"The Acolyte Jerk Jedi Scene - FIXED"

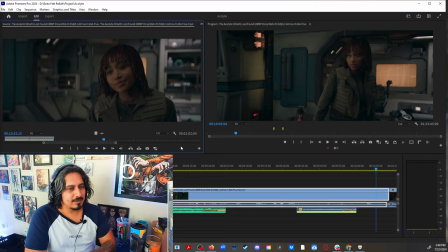so why are you here so there you go like we've just had this expository spill and now this serves as a as a connection so okay okay so what's the purpose of the scene that's kind of what the writer
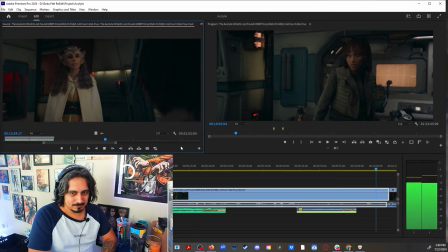is saying right now last night a jedi was murdered on ueda who master
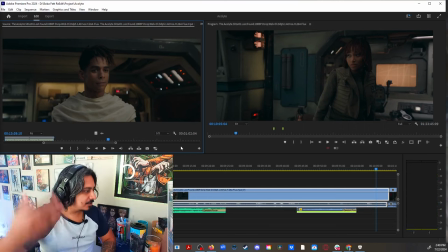and dara and that's when we pick up the actual like plot someone was murdered who and dara
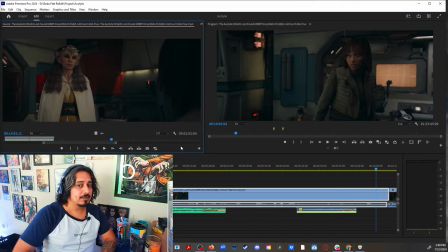the suspect matched your description the suspect match your description you
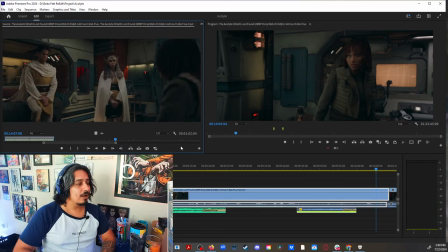think that i killed her where then we go into you think that i killed her and then they continue with the with the questioning where
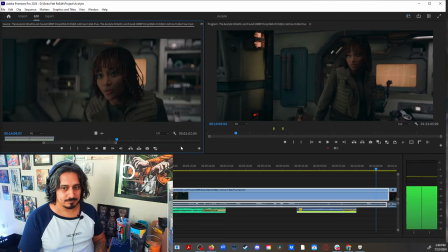were you last night where are you last night on this freighter in this room why
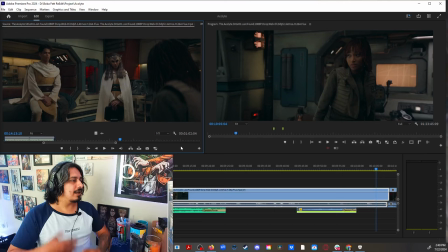would I kill Indara and then she goes and then we fall back into exposition why would I kill Indara blah blah blah if I recall correctly
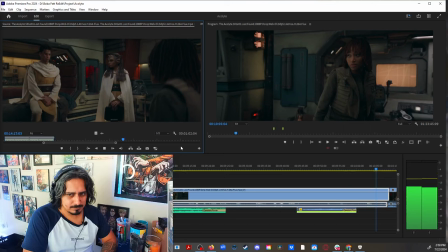master Indara advised the Jedi Council to discontinue your training then we go like oh Indara advised that the Jedi Council like now let me ask you is that ever going to be brought up again no do we need it no
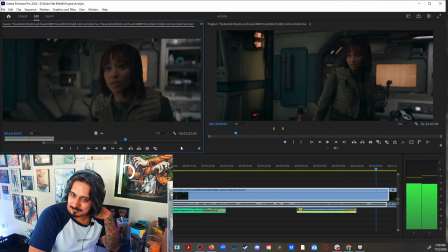training when you were leaving the Jedi was hardest thing that i've ever done but it was my decision
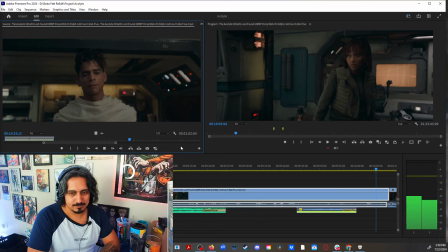no one else's so again we
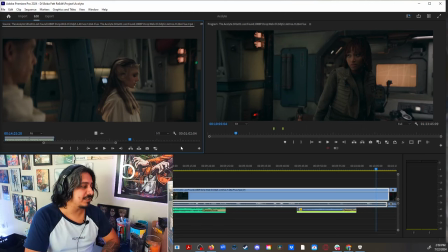are already falling back into exposition you
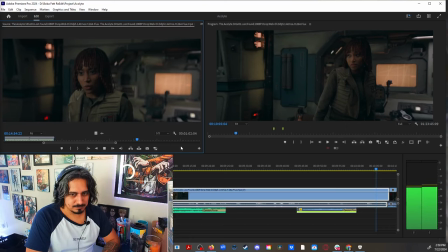really think i'm capable of betraying the order then she goes
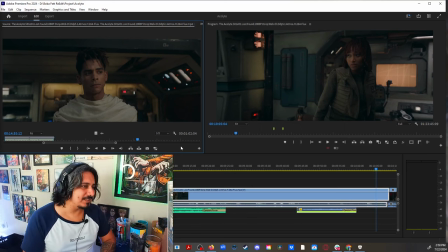do you really think i'm capable of betraying the order again kind of the same question that she already asked do you think i'm capable of killing her overpowering a jedi master and murdering her overpowering a jedi master and killing in her like
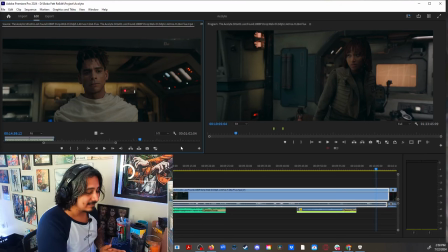that question was already asked she really she legitimately asked do you really think i killed her but then we have like another page of dialogue to come back to the same question do you think i would really betray the order
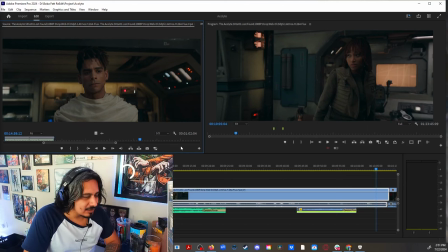by overpowering a jedi master and killing her like girl you already asked
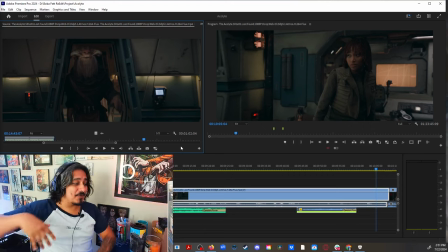this then somehow out of the blue they brought the the bartender to say yeah that's her like they are already said like hey your looks match the description of the killer they already have the information they don't need this
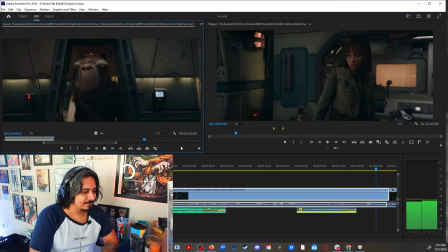redundant confirmation she killed the jedi and ruined my bar
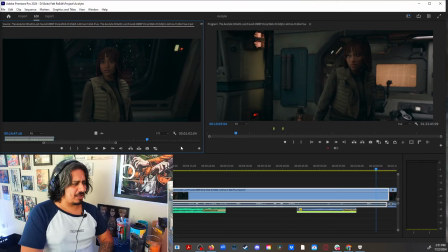and it just kind of sounds cheesy she killed the Jedi and ruined my bar I demand reparations it